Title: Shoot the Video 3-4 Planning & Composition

You see what I mean about a reaction shot of Fiona's face? Seeing her expression when she hit the can was much more interesting than seeing the can being knocked off. It would bring back much more vivid memories, which is really the point, isn't it? By shooting it in stages and editing them together, you're making it look as if there were more than one camera. It's a commonly used trick, particularly in interviews, and we'll get on to that in the next programme. Let's get some more shots.
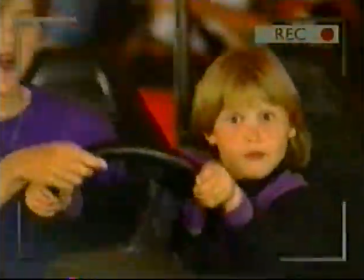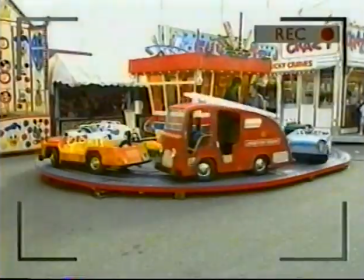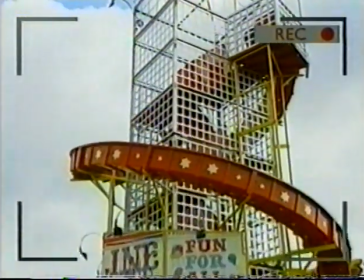Every time you switch the camcorder on to record a subject, you have to make a number of important decisions. The first is shot size. Shot size refers to how much of the frame is filled by the main subject. Now, although humans aren't always a subject of your shot, shot sizes are normally related to human proportions. The three main shots are known as the long shot, the mid shot, and the close-up.
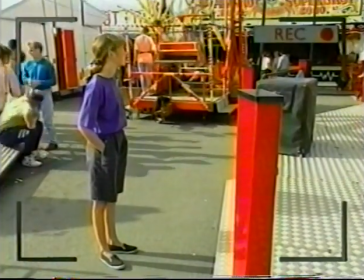This is a long shot because in human terms, it contains the entire body and some space around it.
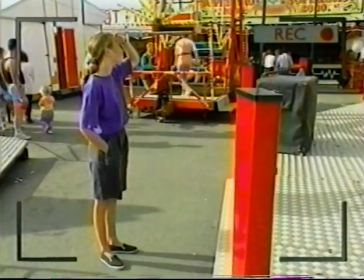The long shot does for humans what the establishing shot does for places. It introduces us to the subject before we move in for a closer look. Long shots are used less frequently than closer shots because you feel less involved in the action.
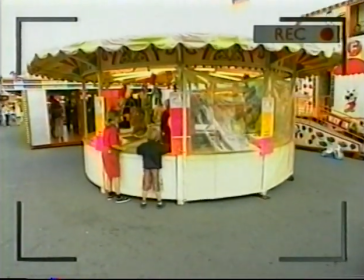If we shoot two children playing and stay far enough away to include all of their bodies, that viewer can feel left out.
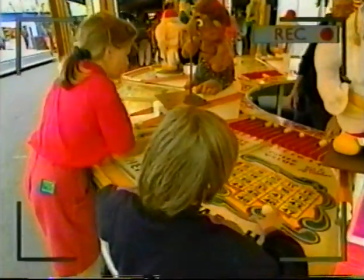But if you get closer, the shot's more interesting. This is a mid shot.
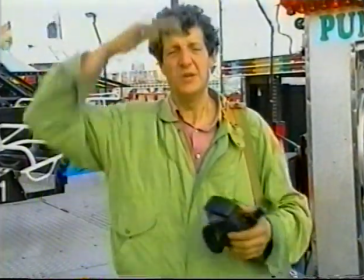It usually goes from a few inches above the waist to a few inches above the head, like this. It's one of the most popular shots for recording people because you can capture the broad gestures and facial expressions as well.
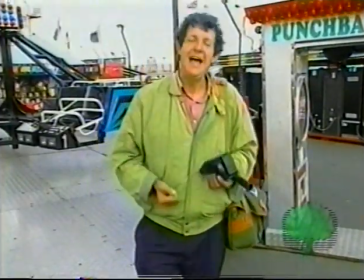Try not to amputate your subject with the limbs, like this. Thank you, Scott. And watch out for things that appear to be growing out of your subject's head, like this pole behind me.
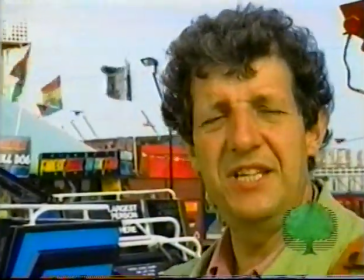Not very dignified. And this is a close-up, which allows you to see small details. As a rule, the closer you get to a subject, the more involved you get with it. The trick is to vary your shot sizes.
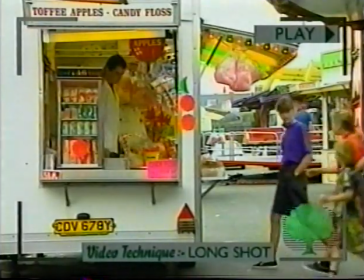Have a look at this sequence. Here we have a long shot of the children buying candy floss.
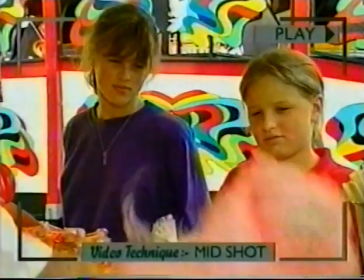It establishes where they are and what they're doing. The mid-shot lets us see them being given the candy floss, as well as their reactions.
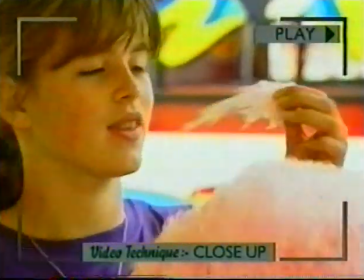and a close-up is a bit more intimate and finally another long shot to remind us where we were before moving on to the next location
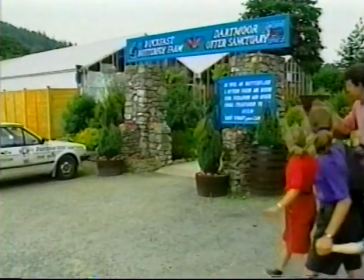okay you go on in I'll catch you up I won't I mentioned children and animals at the beginning of this program but this butterfly farm is a great place to demonstrate really close-up shots and some nice reaction shots as well now obviously butterflies aren't going to be bribed into doing things like a pet dog might be with a few dog biscuits but I'm sure if I'm patient I'll get some acceptable pictures of the wildlife and the children too I hope.
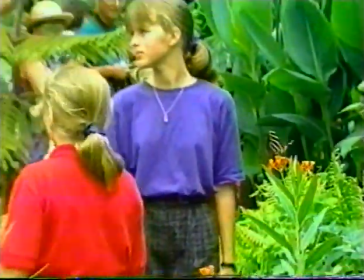Now then listen you wander off see what you can find if you find something really interesting let
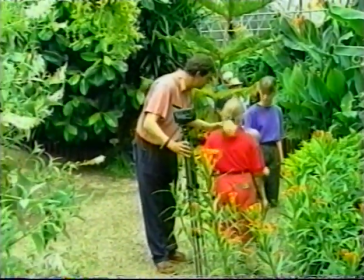me know I'm going to take some pictures of some butterflies so we'll stay together that's the only way I want to say to you have fun.
Now when you're filming small animals like insects for example it's a perfect opportunity of using what most cameras have which is a macro setting.
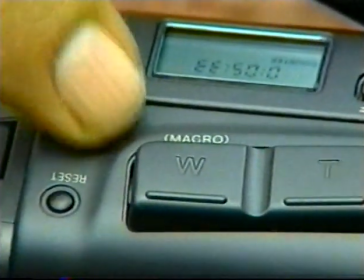On this one all you have to do is just widen the lens to its widest on the zoom and then it automatically focuses and you can get things really close up.
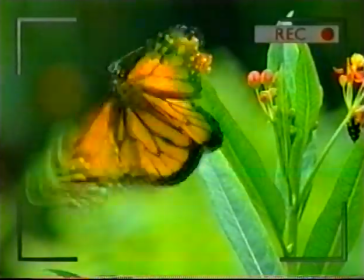I'm
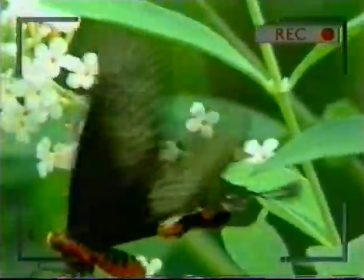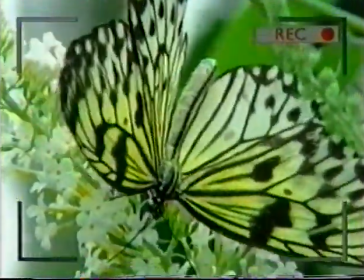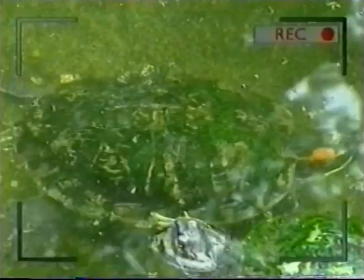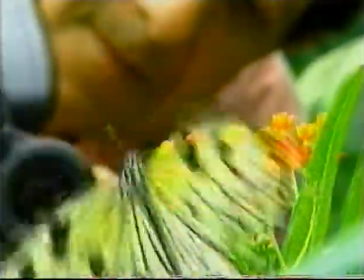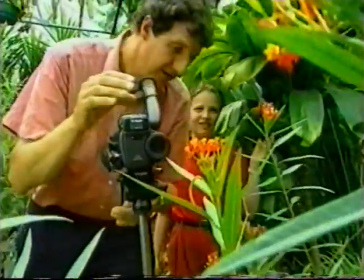just going to go and see the goldfish because we found a nice shot. Do you want to come? Okay, yes I'll come with you.
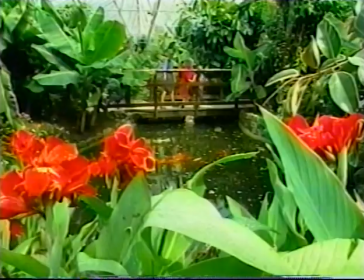Let's have a look. Oh yeah, got a huge look at that one.
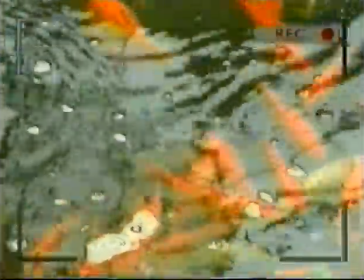I wonder if I can get that huge one.
There's only one slight drawback about using the macro setting and that's that the depth of field is very small. That's to say you've only got a small amount in focus and anything closer will be out of focus. Anything further away will be out of focus. And for that reason, any movement of the camera will upset that, obviously. So for that reason, one tends to use a tripod to give it an absolutely steady base. But it also gives you the opportunity of getting a really nice effect if you want to focus on a leaf and then refocus to get onto the butterfly that's sitting on the leaf, then you can press the override button and actually focus manually, and that will produce a really nice effect.
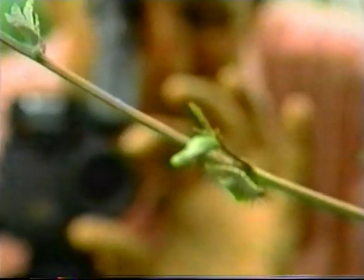This is what the pros call a pull-focus shot. It draws your eye from one subject to another, simply by refocusing the camera.
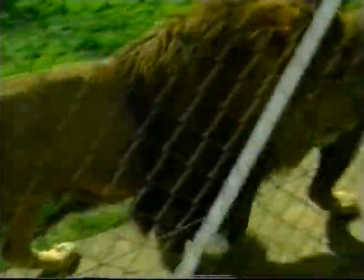It's probably just as well we aren't as close to the lions as we were to the butterflies, but this tower does give us a terrific view of the wildlife park and the surrounding countryside. It's a great place for an establishing shot. But have a look at this shot of the lions.
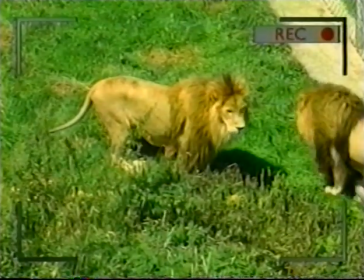The problem with those shots of the lions was that they were a bit flat and that's what can happen if you look down on a subject and in fact your camera position whether you're looking down or up does have a quite a big impact on how you perceive the pictures. If you look down on them it can diminish the subject and if you look up at a subject it can make them look more powerful.
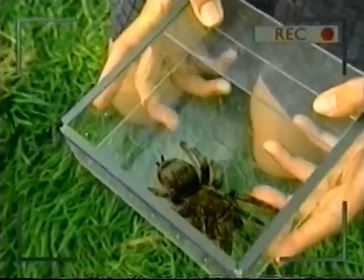These shots of the tarantula make the point well from above it looks relatively harmless but from below it looks terrifying.
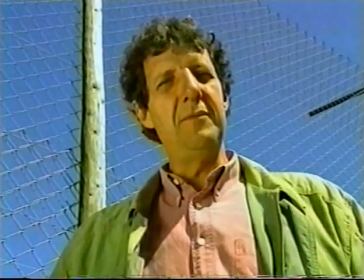Similarly looking at people from below could make them look frightening and dominating, powerful.
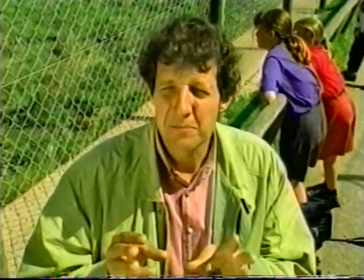On the other hand looking down on someone can make them look timid and dominated. Angles like that are obviously deliberately chosen for the effect they produce but shot heights are terribly important. In general terms the thing to aim for is to get the camera more or less on a level with the subject you're taking. I'm going to take some pictures of these tigers now. I'm going to lower the camera to get more or less on the same height as their eyes and their head something to look out for is this wire netting because like water or glass it can really confuse the autofocus mechanism inside the camera it doesn't know whether to focus on the wire or the background have a look you
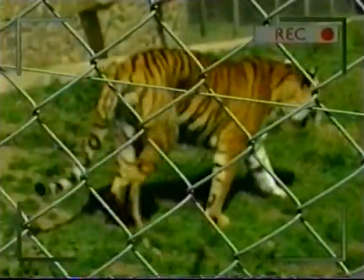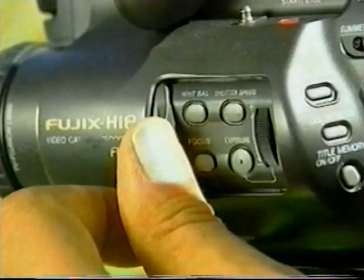see what I mean now most cameras have a manual override this one has just press it and then
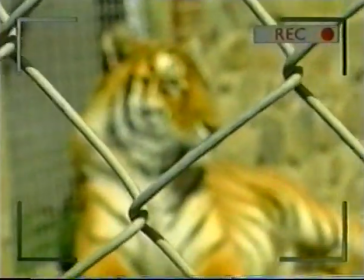you can focus manually on what you want to there you are of course one way of dealing with the wire netting problem is to come around on this side of the tiger's enclosure they don't need to have any problems at all with focus. In fact, you get a great view. I really like that shot of that tiger up there. Now, we said in an earlier programme that you should plan through your video shoot. And in a place like this, in a zoo or a safari park, it's an absolutely ideal opportunity to plan because you know in advance when's feeding time, when's bath time, and so on. And what we've done is plan a sequence in advance and shoot it, and this was the result.
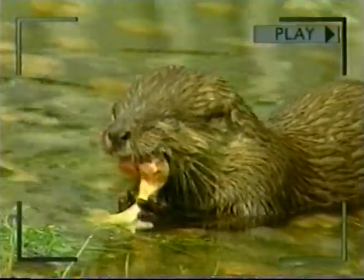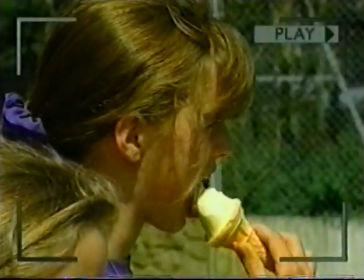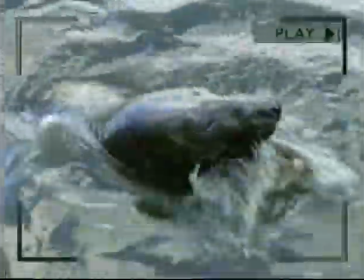Now, I said earlier, it's always worth trying to get on your subject's level point of view. And here's a classic example.
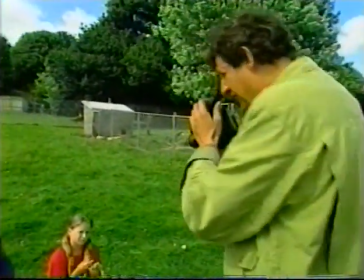I could take this picture from up here and make a very nice wide shot, sort of establishing shot.
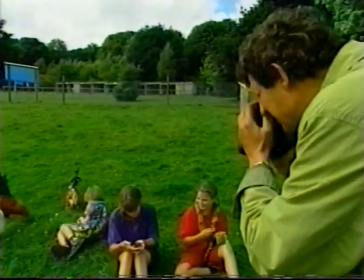We've got Naomi with her snake and Fiona with her tarantula and Jeremy feeding the chickens. But you can see it's a bit sort of dull. It doesn't have very much impact, does it? Now, the trick is to get down onto their level and get into close-ups as well and you'll see what a huge difference that makes.